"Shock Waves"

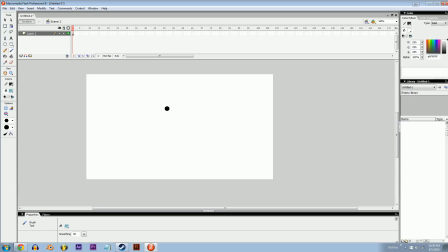Welcome to a tutorial about shockwaves. So start by drawing yourself some sort of background so you can see the shockwave. Just sort of...
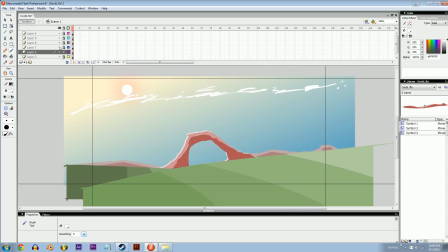Oh! Oh! Oh! Alright, okay, background done.
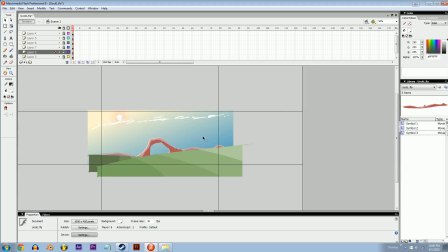There you have it. Now it's time to do a little action, alright?
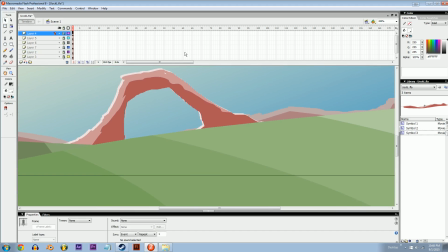So let's say we want something to be happening in this a kind of foreground area, right? Something actiony that needs a shockwave situation. Maybe a dude getting punched in the face.
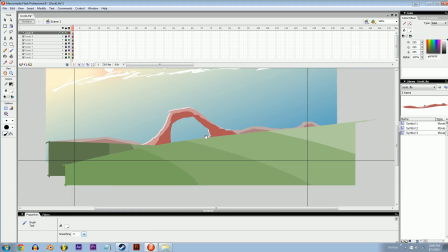All right, I'm gonna have it happen right here-ish.
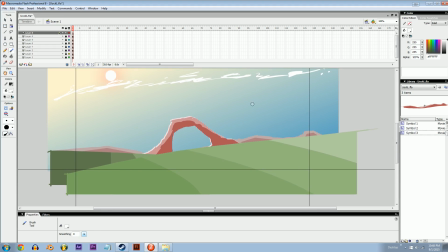You know, I got a lot of good contrast here with this kind of stone arch, so I'm gonna put the punch right about there.
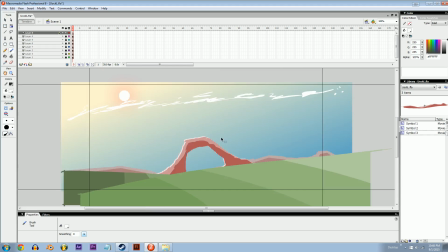Let me just get to animating. Okay, here we go. We're just gonna sort of draw the frames here.
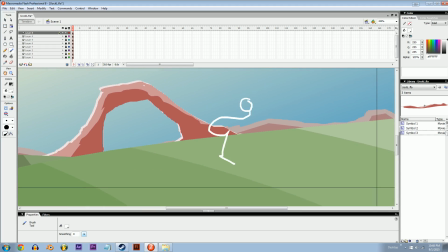Okay, and the feet and the punch, the wind up.
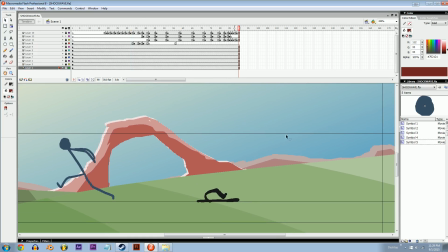Got him. I even slow-moed it. You know, I did frame by frame slow motion, so it would be easier to work with.
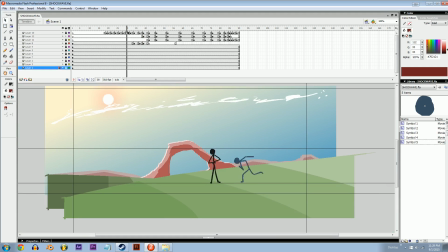I said punch just moments ago, but he is in fact kicking now, and this is a really good base to work with.
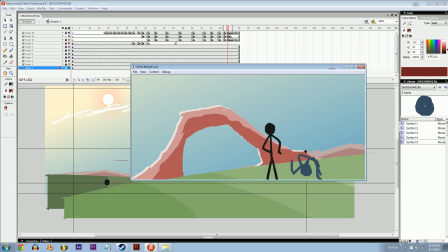So if you ever have a situation like this, where you've animated a heavy, intense slow-mo action,
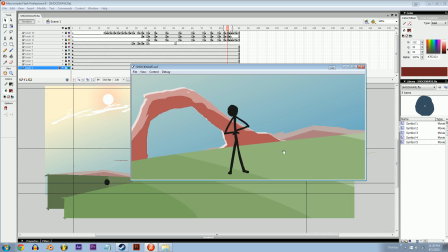maybe it's an explosion, maybe it's this.
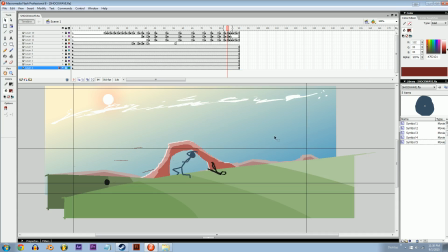If you want to practice your shockwave, I'm gonna link this FLA in the description at the bottom. Back in Flash 8 now, so anybody can use it. There you go for that. Next step, the shockwave. So the first thing you gotta do, get a brand new layer on top of everything. I'm gonna hit the hippity top hip hops.
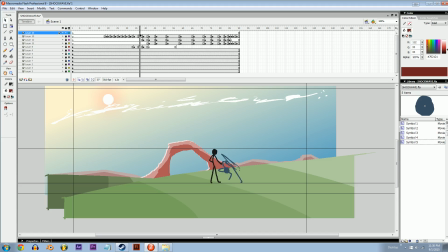All right, go up here. Go to the moment where you want the shockwave to begin. Right there, that frame 39.
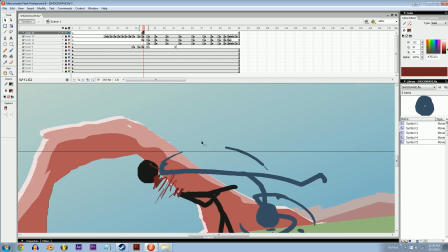Slam a new blank keyframe down. Zoom in a little bit. All right, you're gonna get yourself a little bit of a circle.
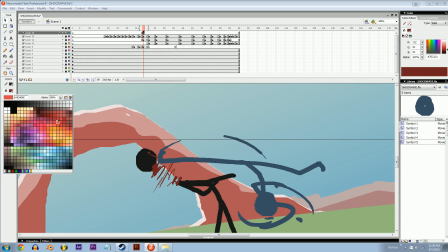Okay, now things are going to be kind of tricky for the way that I want to do this shockwave, because I want it to look like this sort of inverted circle. Let me show you what I'm talking
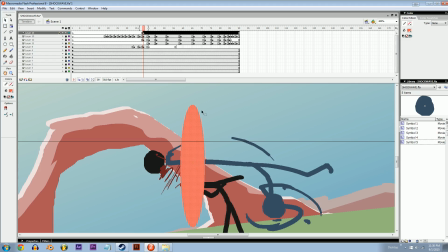about. You can do this with any shape you want for just distortion mapping in general, but mine is going to be this kind of circle within a circle. Pretty common shape. Let me do this.
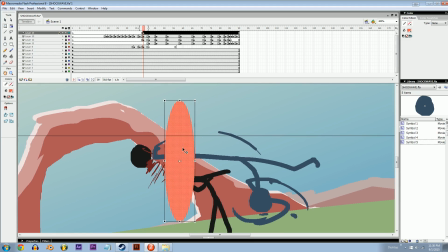If you need to cut out the inside of a circle using another one, first copy it, then make it into a group, then paste it, make that into a group, scale it down, you know, just a little bit, and then move it over. Okay, and this next thing is important.
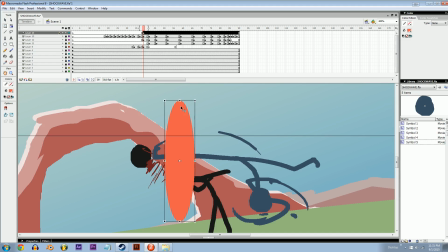Select the back one, break it, select the front one. That was actually a little bit too big. Let me scale it one more time. That's pretty good. Let me move it over, and then break that one, and then select the out one, and select the in one, and delete the in one.
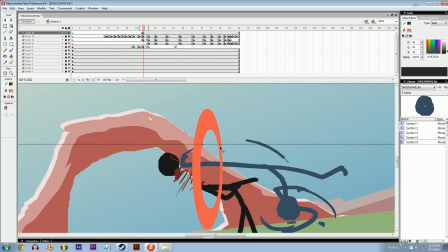Bam, you got yourself a cool shockwave shape just for you. Next step, all important, you're gonna grab this guy, make it a symbol, gonna tween it kind of nicely.
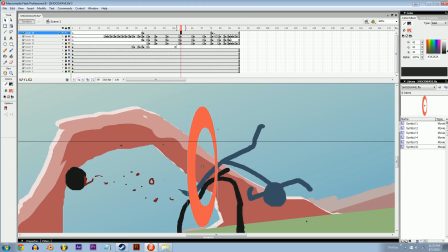You want it to do an easing in tween, so it starts the way that you want it to, real nice and little.
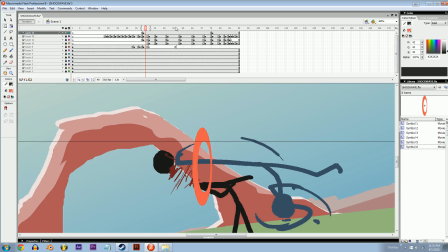This is where the distortion is happening. Okay, and then out here, in fact,
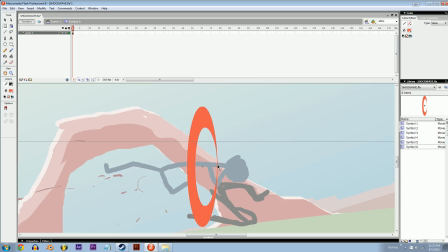I kind of don't want the edge of it to be seen because it's got to be behind the character, so I'm just going to kind of cheat and cut it off. That's good enough. Okay.
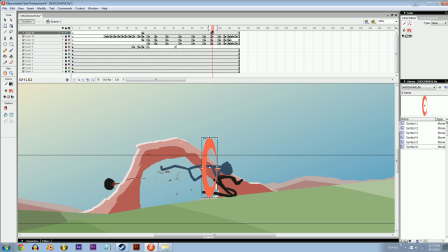The next frame of it is it being giant and over here.
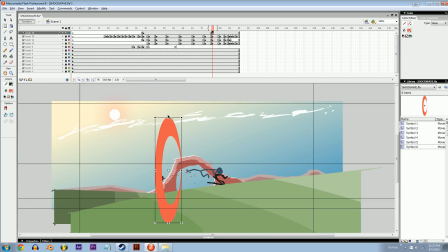Like he broke this sound barrier or something. And maybe I'll scale it vertically just a little bit so it's not cutting into the ground too much.
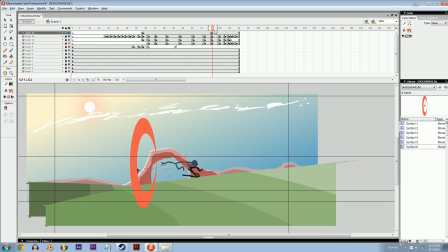Okay. You're looking really great so far. Just tween it.
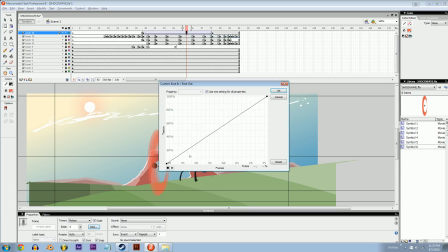Just add a little of that easing in. Go edit. Slide this way down to the bottom. Slide this way to the right. All right. So it's like, and then time speeds back up.
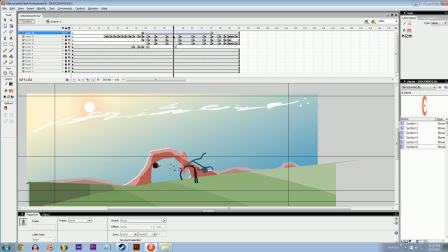Whoa. Hold on.